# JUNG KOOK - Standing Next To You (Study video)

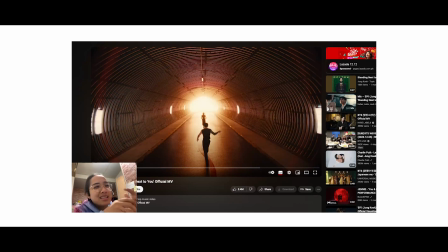(4:06)
I don't know the term, but it just makes sense that this curvy line is there.
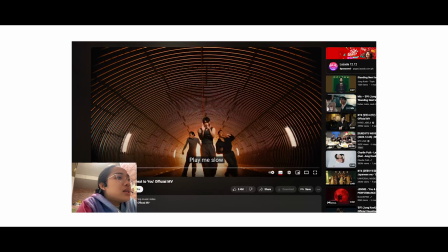(4:12)
And also, one interesting leading lines that they introduced to us is this.
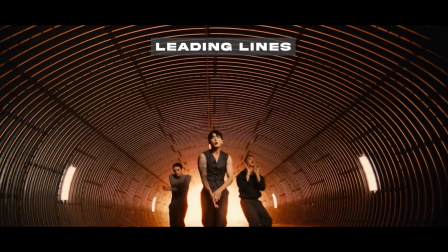(4:19)
So if you can see, they use the leading lines in the ceiling part, and then Jungkook is there at the center.
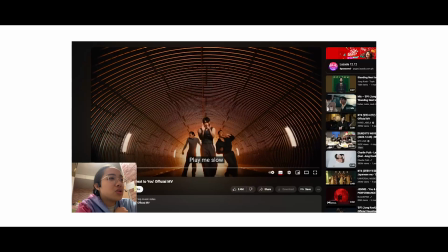(4:26)
You know, at least for me, I haven't seen picture or a video na they use leading lines in the ceiling. Sometimes, or most of the times, what I've seen is like in the ground or on the side of the subject. So this one, it's in the ceiling.
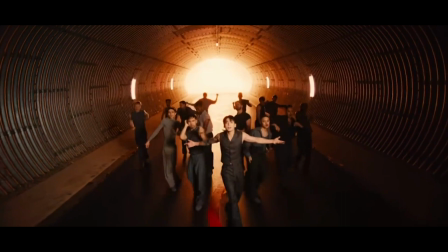(4:45) Making on how we left the right is something we control.
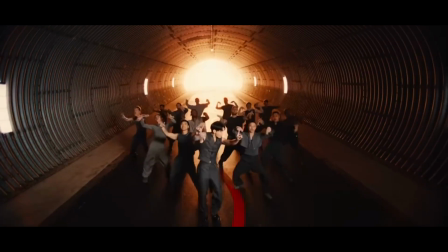(4:51)
Alright.
Screaming, I testify this love.
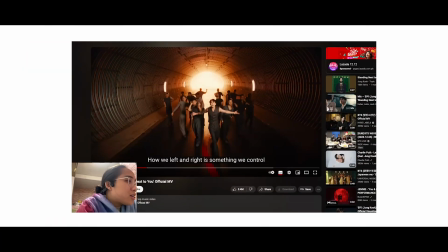(4:59)
All right, going here in 53-second mark. So I just really love this detail. It just add to this masterpiece. No, if you can see, it creates that ombre effect.
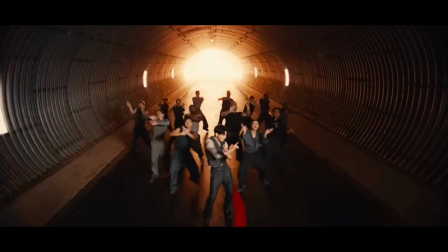(5:15)
There is just this effect na slowly merong silhouette.
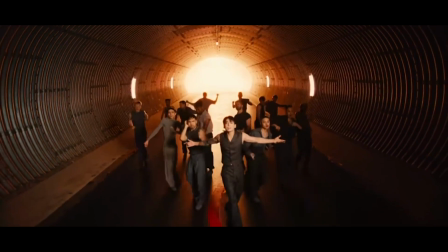(5:20)
So you won't be disoriented or you won't be too confused on where to look at.
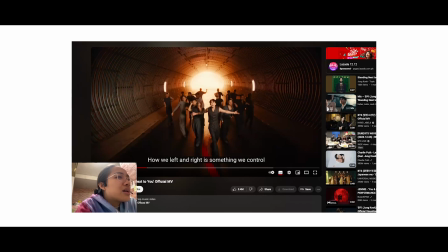(5:28)
If you can notice here, from Jungkook hanggang sa third line or second line, the dancer are still visible, and then if you move on to the next one, slowly yung shadow is consuming their body already,
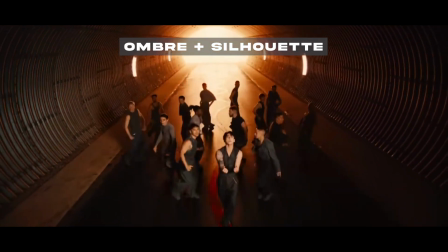(5:43)
and then hanggang sa dulo where they are totally silhouette. I think it's really good. It's well thought of. So if you will notice also all throughout the video, the lighting or one lighting color that they use is the orange one, the orange lighting.
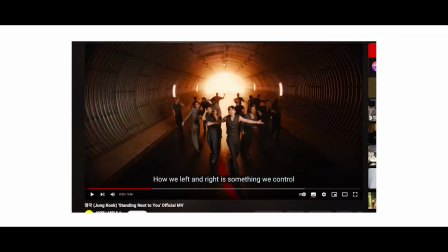(6:02)
So I think it just makes sense since Jungkook's album,
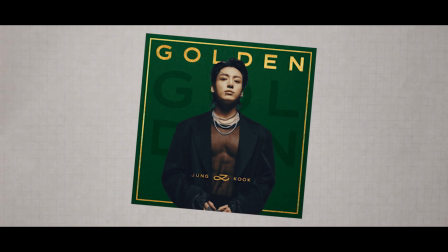(6:06)
it's called Golden, kind of adds to the element of uniformity and connectivity.
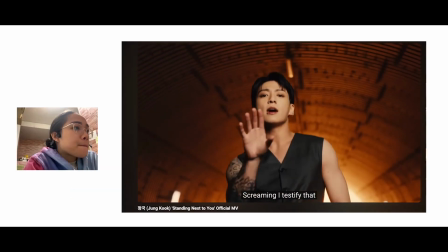(6:12)
So it's really good.
Screaming at this fire that will survive and test the time.
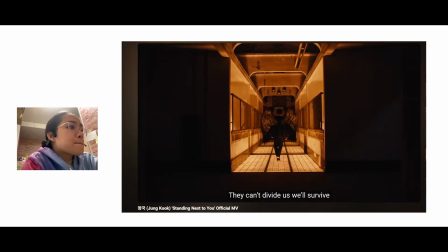(6:17) They can't deny our love. They can't divide us. We'll survive and test the time.
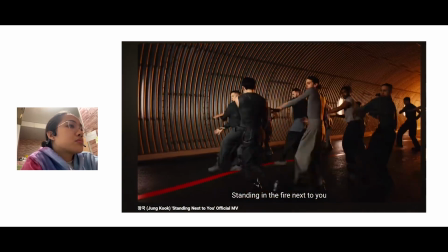(6:23) I promise I'll be right here. Standing next to you. Standing in the fire next to you.
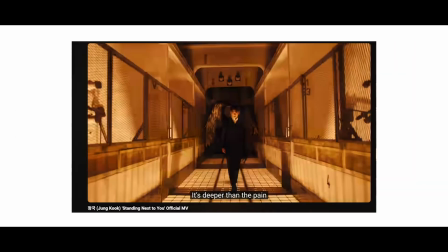(6:33) Oh, you know it's deeper than the rain. It's deeper than the pain. When it's deep like DNA.
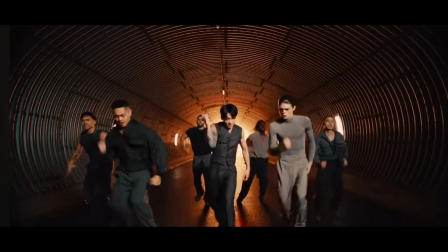(6:39) Someday can take away. Hey, tick, tick, tick, tick, tick, and figure.
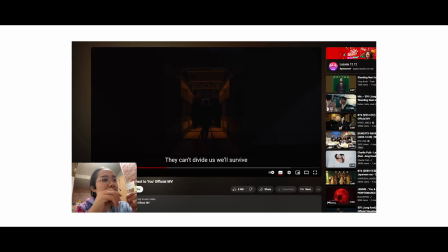(6:43)
So they use the lighting to create a fading in, fading out effect.
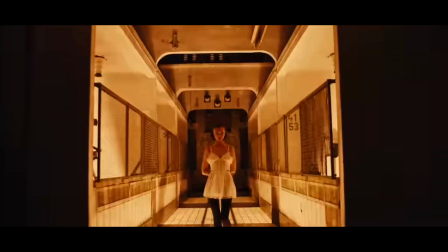(6:48)
So it's really, really good. And also they use this opportunity to introduce another setting.
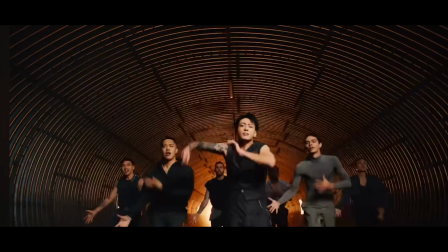(6:56) Tick, tick, tick, tick, tick, and figure.
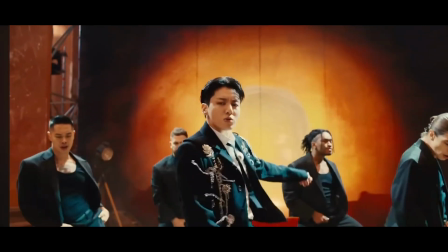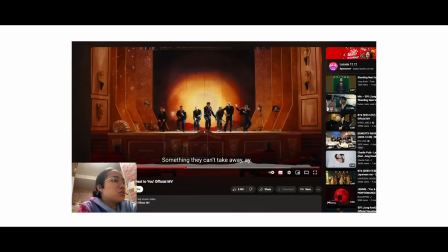(7:07)
So it's a good transition right there. It's very seamless when he turns.
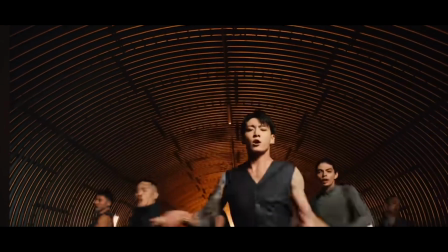(7:14)
Suddenly the set change.
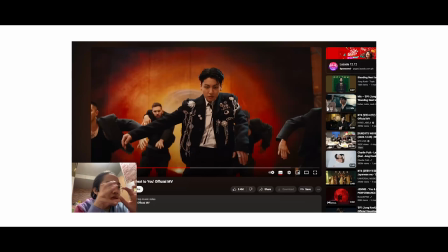(7:17)
I noticed also no na this music video just takes time to be in one set.
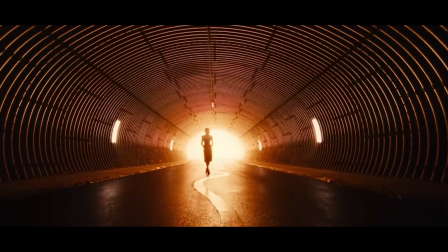(7:25)
Then once the set or the setting is established already, that's when they change the set.
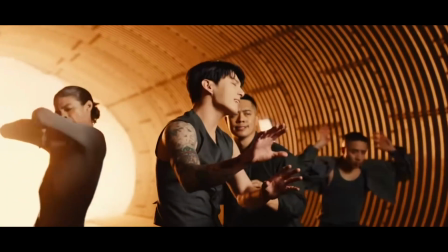(7:33)
So it's a good way to just enjoy the moment or and appreciate the setting of the video, no,
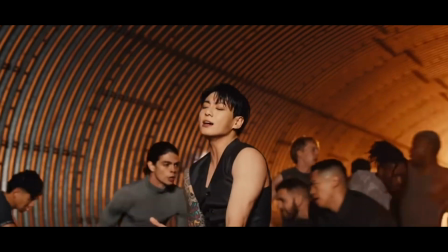(7:41)
because there's not much changing when it comes to the set.
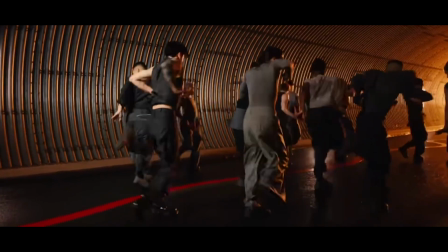(7:47)
So us viewers, we will be not confused. Now we'll think na, oh, what's happening already?
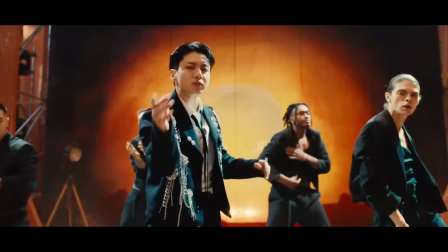(7:53)
Because there's like too much in it. But this one with Jungkook's music video, they are introducing set by set.
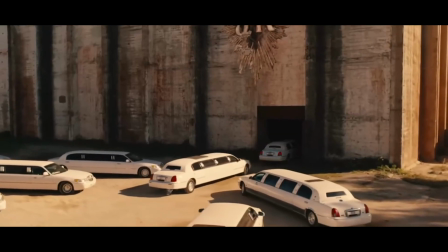(8:02)
And if they were gonna introduce another set in the sequence,
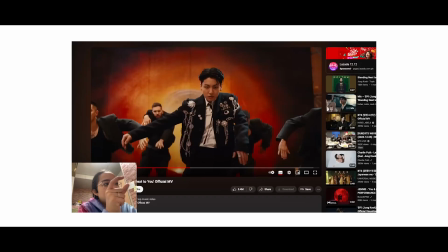(8:07)
they are trying to introduce a little bit of it in the first sequence.